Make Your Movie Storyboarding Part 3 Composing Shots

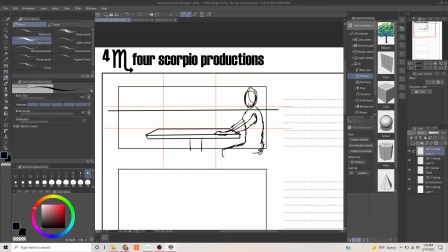[4:13]
You don't need to, and then of course the table, there's where the table is, the stalk of the table holding the table up, right? So then your actress is going to be here. Right, and she's going to have a little narrower shoulders.
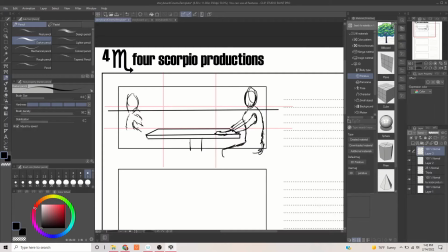[4:32]
Her arms are going to be very similar, maybe. You're just showing a rough indicator of where she is. There's her knee, and then the bottom of the leg is out of frame, right?
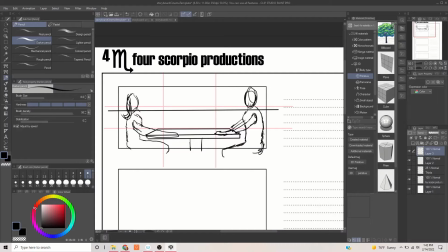[4:46]
Now, say she has longer hair, so you're going to indicate she has longer hair, and it's like, okay. Now, let me fix that because their eye line's almost going to be
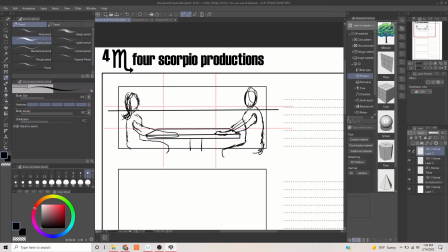[5:01]
say like as a director, you're composing this, you're saying, I want them in profile on this because they're kind of like looking at each other. So there's her eye line, there's his eye line, they're looking at each other. You know, this is almost like, it's almost like a duel. Like maybe they're not completely happy with each other or whatnot. That always makes more interesting dramas when you have conflict.
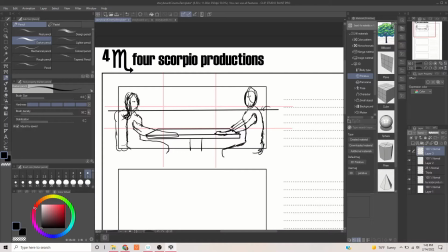[5:21]
There's the back of the chair, you just indicate that a little bit, right? And then, oh, it's Valentine's Day, so we're going to put a little vase and then a little flower on the table, right? You know, they've got their menus. Say like, oh, you change your mind.
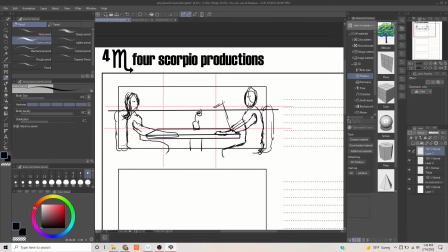[5:36]
Oh, they're looking at their menus. So then you just basically put in a menu here, right? And like again, you know, you're using perspective. There's the hand there, so you want to clean up the hand down here. So he's holding the menu. Same thing with her. Maybe she doesn't have her menu.
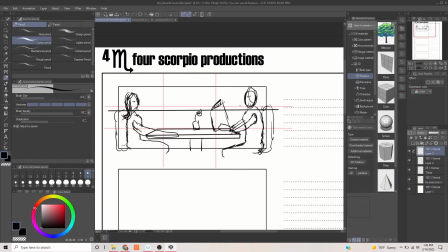[5:53]
Maybe she wants him to talk to her, but he's more intent on what he wants to order, and he's not paying attention to her. So immediately we have conflict in this master shot, right? Great. Okay, so now we have our master.
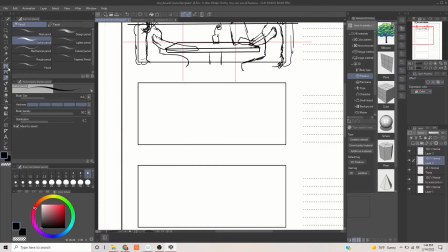[6:08]
Let's bring down these these, what I call the rule of thirds down here. All right? Whoop, that's the wrong. Thirds. Okay, there's my thirds. Bring them down here. All right. Now, you're going to do an over-the-shoulder shot.
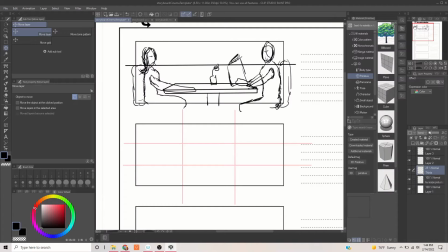[6:25]
All right? Since it's clear in this setup here that she is bothered by he's not paying attention to her,
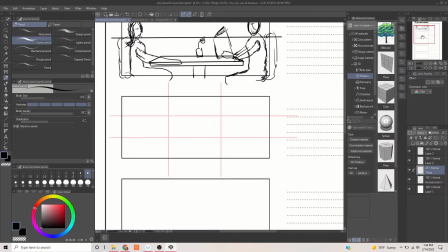[6:35]
the next shot, logically, as if I was directing this, I would shoot her close-up first.
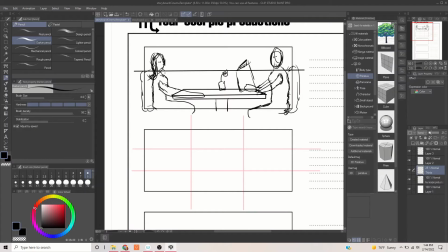[6:40]
Now, not her close-up, but her coverage. Now we're going to do a medium shot. Okay? So the camera is now going to be positioned over his shoulder, where his shoulder is going to be in the frame, in the foreground, and her face is going to be in the background looking at his eye line. So how do we draw that? So now we have to visualize.
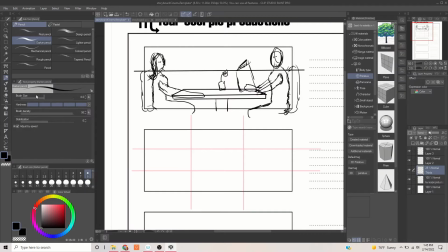[6:59]
We can ignore the table now because the table is basically going to be in the bottom. So we're going to start, I always like to start with the actor. So she's basically going to be, you really roughly want to get her head framed.
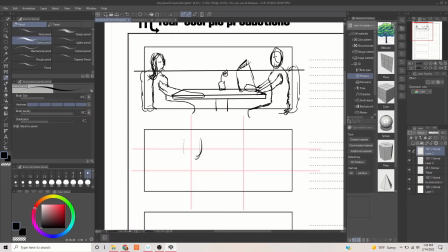[7:14]
Oh, I'm sorry. I want to bring it up here. Yeah, you want to get her head framed in here, in this area, right? And it's a little tighter, and it depends on the lens too. You know, in your DP, you can talk to your DP about, you know, to get the different effects.
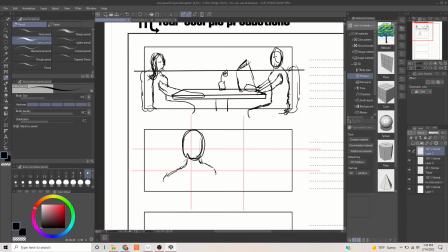[7:31]
This one is going to simulate, we're using a longer lens, so maybe we're using a 50 millimeter lens. So the top of her head, you're getting more of her face, but you're not getting the top of her head, and you're not getting much headroom here. So you're getting her shoulder there. Her eyes are going to be roughly here.
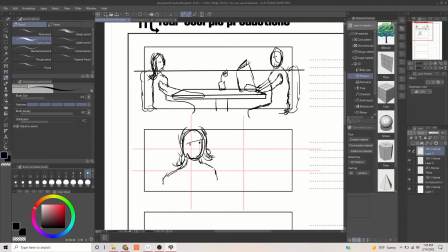[7:51]
And remember how I said about like the eye line, and then the nose, and then the mouth. So the nose is going to be about like that. Her eye line's looking at him. This eye is closer to the camera. Boom, looking at him. This is the back of.
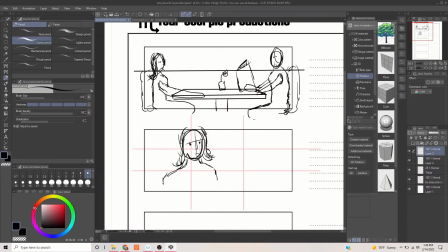[8:05]
So to balance out this composition-wise, the back of his head's going to be in here, and he's in shadow. So you basically just, you know, got him there.